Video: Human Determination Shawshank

The Shawshank Redemption, directed by Frank Darabont and based on a novella by Stephen King,
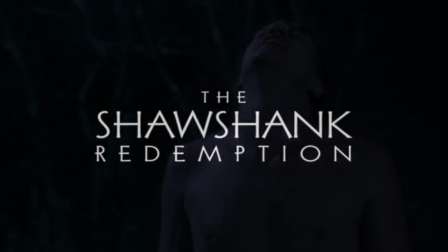(0:07)
is an excellent film for quarantine. It's a movie which reflects upon both the strengths and very nature of the human resilience and spirit.
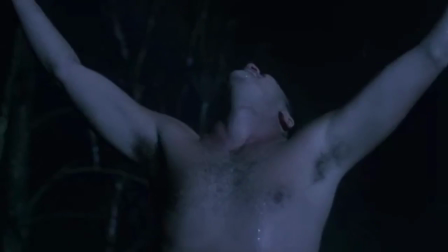(0:16)
Our main man, Andy Dufresne, is a testament to the strength and patience that humans can possess.
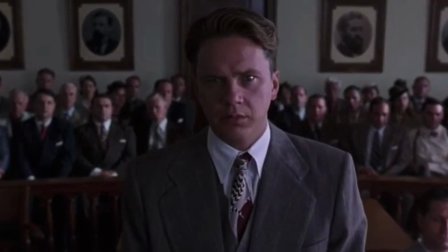(0:22)
He was accused of murdering his wife and her lover.
I hereby order you to serve two life sentences back to back. and was sent to Shawshank Prison,
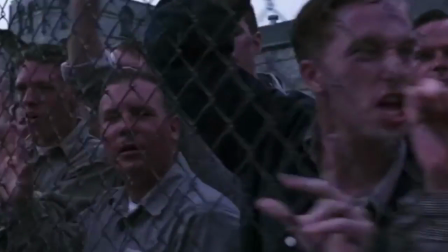(0:31) where Andy is confronted with violence and brutality from the outset,
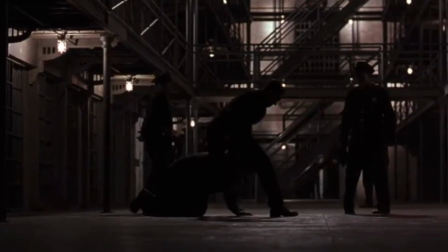(0:37) and faces it with humility from the beginning.
He is part of the reason why the movie is so compelling.
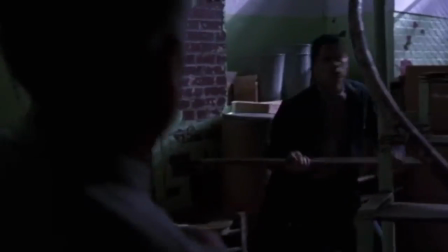(0:45)
The challenges he overcomes are those which he does in his own way, one that is uniquely his.
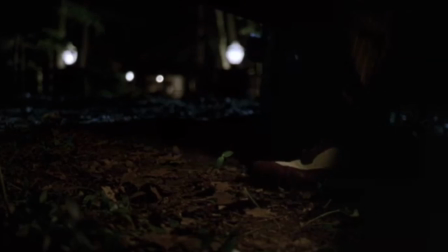(0:52)
The movie establishes almost immediately that he's a morally clean character,
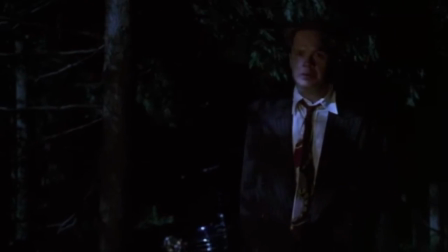(0:57)
meaning that from the outset, it's established that Andy is truly, wholly an innocent man.
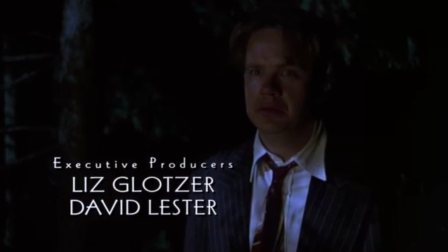(1:04)
This fact makes it easier for the audience to fall for Andy as a character.
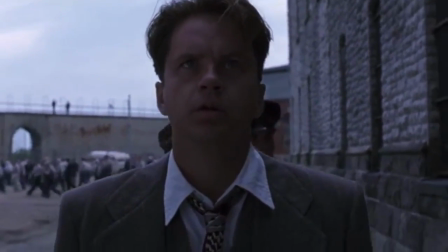(1:08)
It allows him to be the emotional core of the film without posing any difficult moral barriers for the audience to love him as a character.
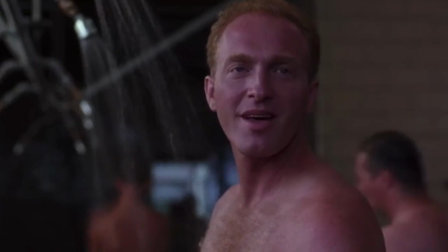(1:18)
The reason that Andy is such a compelling character is that his troubles in the prison are built
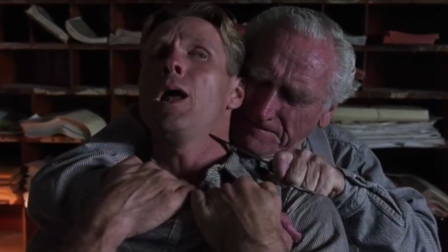(1:22)
specifically for him to deal with and solved in ways only he could determine. It makes him the emotional core of the film.
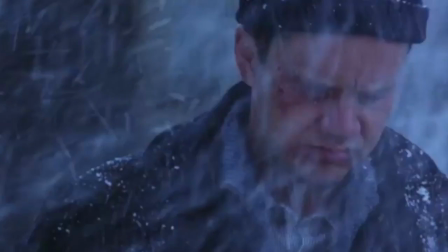(1:30)
He is both a symbol of perseverance and hope, and an agent of it, too.
We sat and drank with the sun on our shoulders and felt like free men.
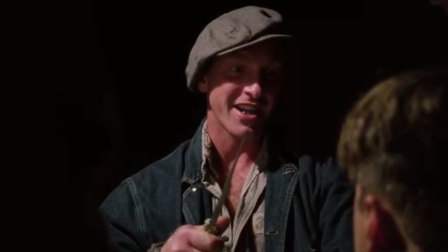(1:41)
He beats the sisters in their power game by using something only he would know.
You do that and I'll put all eight inches of the steel in your ear.
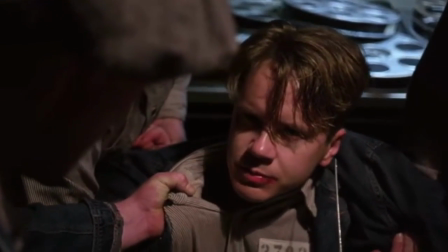(1:48) All right. But you should know that sudden serious brain injury causes the victim to bite down. hard.
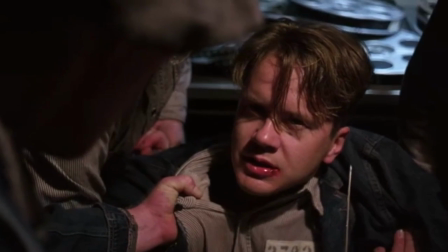(1:55) In fact, I hear the bite reflex is so strong, they have to pry the victim's jaws open with a crowbar.
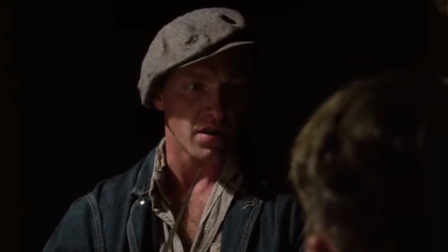(2:05) Where do you get this shit? I read it.
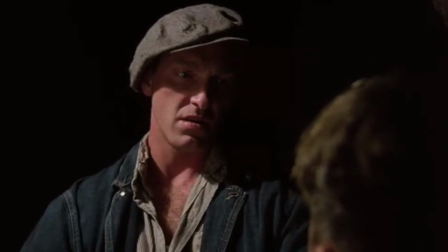(2:12) You ignore your fuck.
And in turn, subverts the power dynamics in his favor, despite still being beaten within an inch of his life.
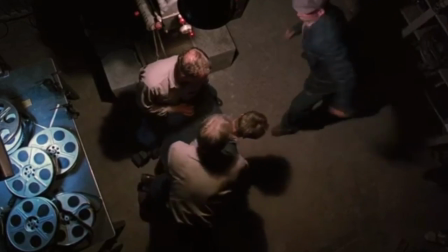(2:21)
In a weird way, he bested the sisters. Their goal was to break him, to break his spirit with abuse and assault.
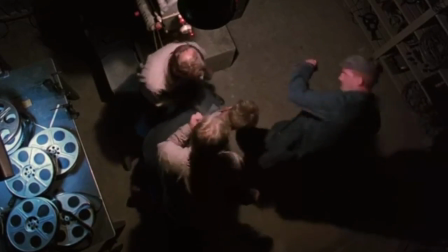(2:30)
But Andy broke that cycle that the sisters had caught him in by refusing to concede.
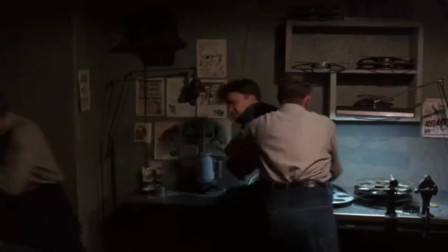(2:36)
And even when it seems that they've gotten him pinned,
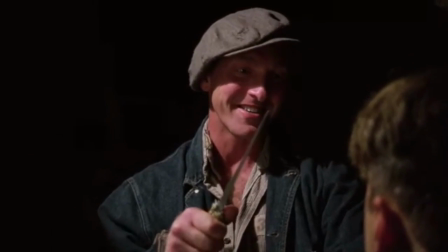(2:39)
he uses his unique knowledge and cunning to subvert the power that the sisters have over him.
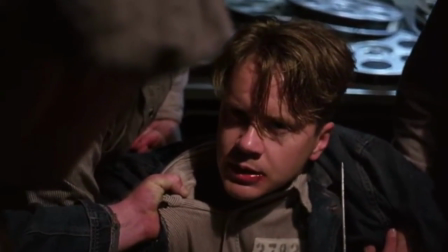(2:46)
If this were anyone else, they might have done it entirely differently.
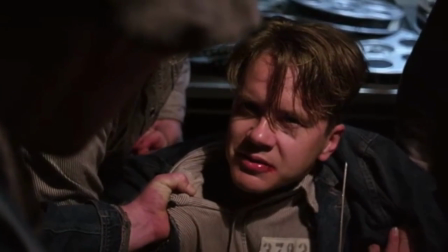(2:51)
Either accepted what was going to happen, fight some more, maybe throw scathing remarks,
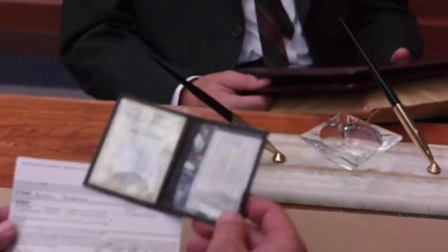(2:57)
but from what the audience sees of Andy's cunning throughout the movie, they know that this is something only he was able to win,
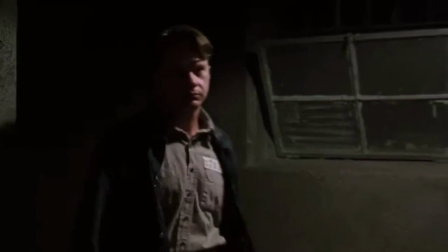(3:04)
because he's, well, he's him. What makes all these scenes compelling, from a film standpoint rather than character,
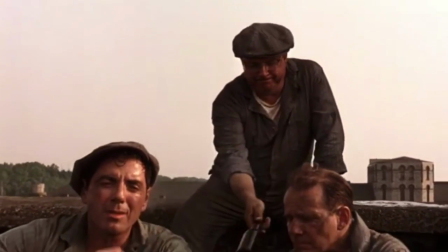(3:13)
is the many facets at which the film chooses to use color grading and lighting in order to manipulate the mood,
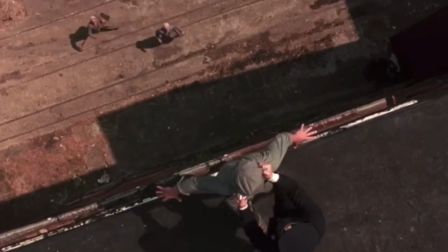(3:20)
as well as the daring and unique camera movements in scenes where it calls for it.
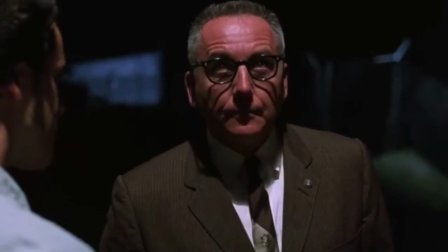(3:26)
It all helps to convey a deep and instant sense of fear in some scenes,
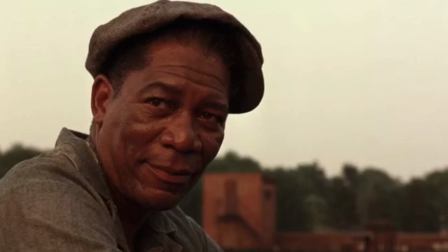(3:30)
or a creeping sense of dread in others, or even a sense of freedom and spirited lightheartedness.
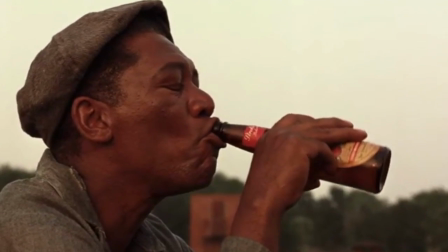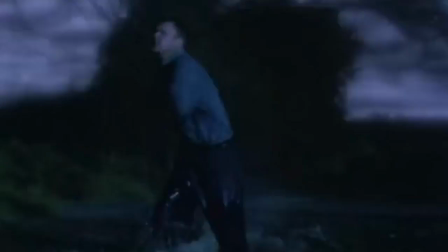(3:42)
The scene which shows Andy's escape route is quite effective and eliciting excitement from the audience,
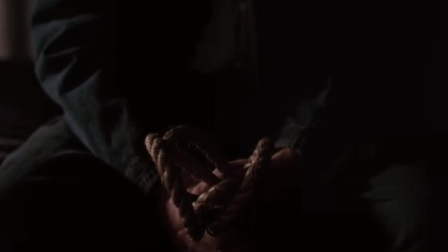(3:47)
and it helps to contrast from the dread of the last few shots we saw of Andy holding a rope,
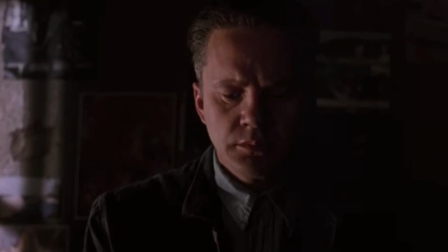(3:53)
which had heavy implications for his fate.